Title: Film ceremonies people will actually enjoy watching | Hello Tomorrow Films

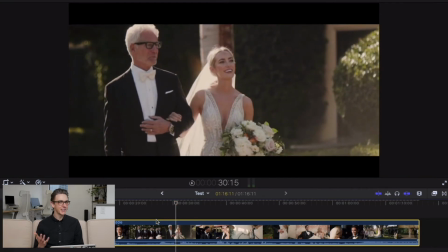[7:56]
she's talking about Samantha so let's see Samantha then we cut to the groom
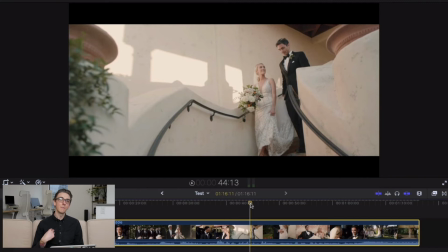[8:02]
we're gonna want to see her reaction at some point but I guess since he's talking about both of them, it's perfectly fine to cut to some b-roll of the two of them.
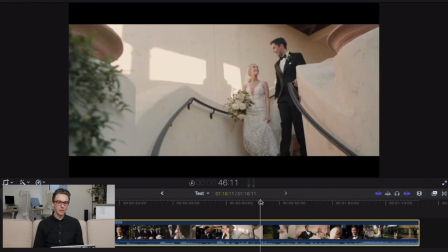[8:10]
And what's nice about this little sequence is that they've cut from the groom and his vows to Samantha's vows and to
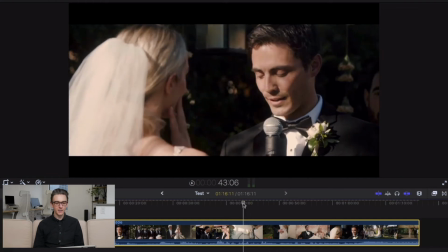[8:19]
the bride's vows and what's cool about that is if you had stuck to this kind of exchange where it's the groom and then it cuts back to the bride,
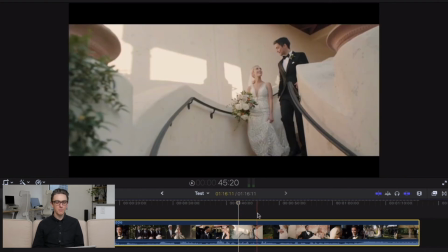[8:27]
that would have felt more jarring but because they cut to b-roll,
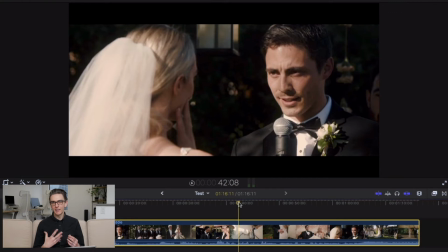[8:31]
it doesn't feel weird that the groom has suddenly just stopped and then the bride has taken
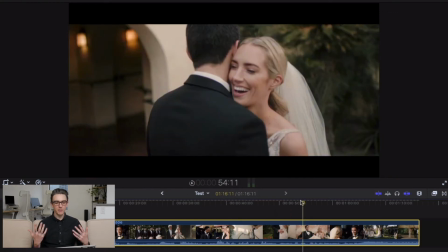[8:37]
over and it's just a really nice way to mix up the the feeling of the whole thing just cutting to some b-roll it does make the whole thing just feel more interesting it's not just those same two angles over and over but i think the key takeaway from this is you know whatever is being said in the film if you can match
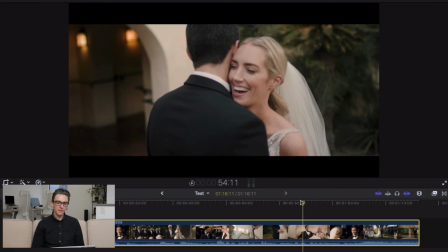[8:57]
what's being said with visuals that relate to what's being said, then you're going to have a nice clean edit. This is like a safety angle.
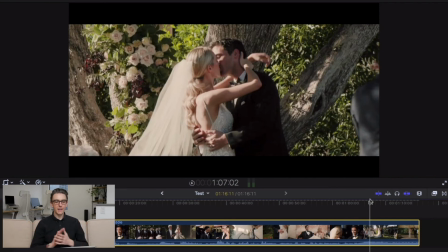[9:07]
So they have this for when they kiss, for when they're exchanging vows. So that way, if anything gets messed up, they have this safety angle. So they had that. That was set up the whole time. This is just the first time we're seeing it.
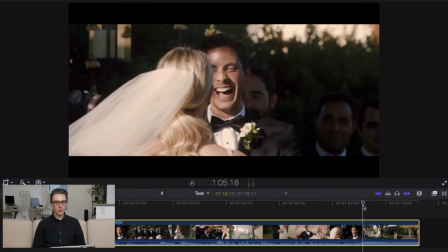[9:22]
So we have our camera guy over here. we've got our camera person on the other side over here getting these reactions then when they go
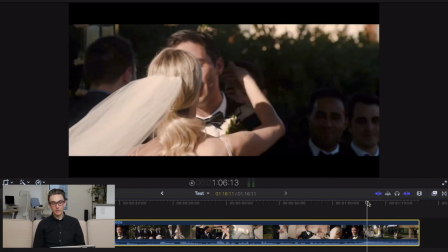[9:33]
to kiss someone ran all the way over here to get
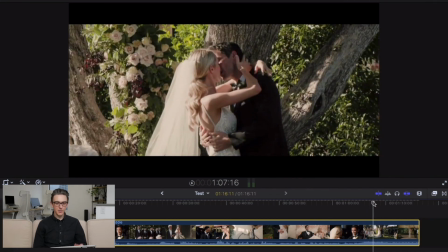[9:38]
this wider angle and then we also just mixed it with this static shot that's my guess so I'm thinking that this is a three camera setup two cameras on monopods one camera on a or gimbals could be two cameras on gimbals two cameras on
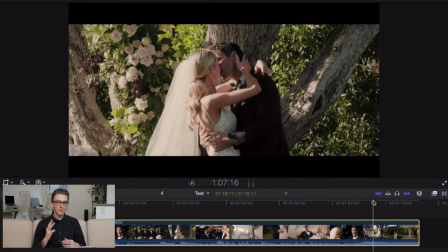[9:54]
monopods I'm not sure how they're stabilizing and then one camera on a stabilizer so three cameras total and I think that's how this was done so if this is the safety angle I think this is a really nice way to do it because it's not so wide that it just you
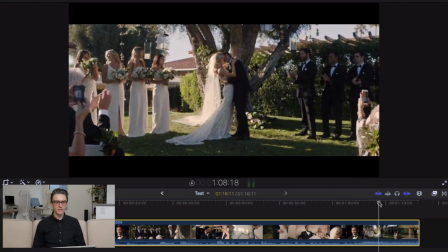[10:10]
know like this one like if this was your this is the kind of thing that is generally like shot as the safety but I think this is a
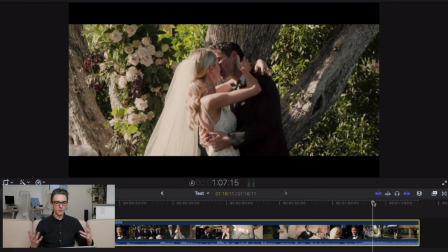[10:18]
lot more pleasing a lot more interesting you know it's still safe enough you can see the bride you can see the groom you can see the officiant you just can't see everything but if you have to cut to it I think this is a lot more pleasing to cut to then yeah lastly
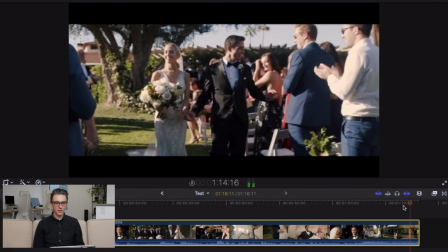[10:33]
they I like this they cut from this shot and this is why I think they are rocking a monopod because this is not like floaty
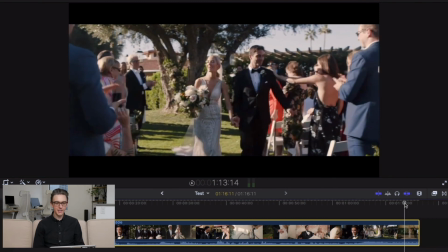[10:41]
like this shot here where they're coming down the aisle this isn't a floaty shot this is more of a handheld
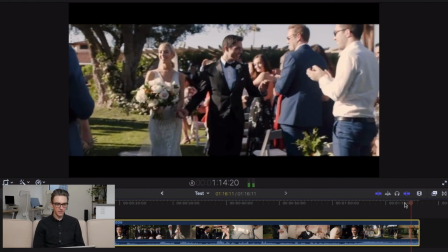[10:47]
you know kind of monopod feeling it's quite a lot of bobbing whereas
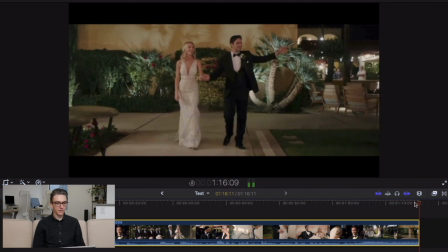[10:56]
that feel oh actually that's in slow motion there it's kind of hard to say but yeah I really like how they cut from
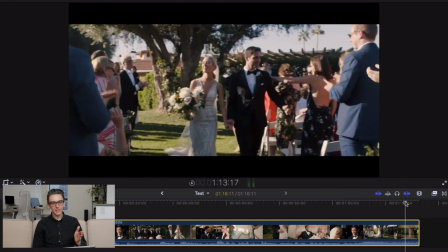[11:02]
the walking out down the aisle to the walking in to the reception that's a really nice match cut and just something that I'm totally gonna steal so that's hello tomorrow and that's how think they shoot a ceremony. I think they use three cameras, one safety and then two on monopods. Leave your comment down below, what do you think they use? Do you think they're using a monopod or do you think they're using a gimbal? It doesn't really matter. I think the main takeaway is that you have to have a safety and it makes it very pretty when you have two of the same kind of focal lengths for those valve exchanges, one on each side, so you can get those really nice cuts. In terms of editing, I think, yeah, just to recap, try to show what's being said. If you can show what's being said, the whole thing becomes, not formulaic, but more predictable and just more enjoyable for the viewer.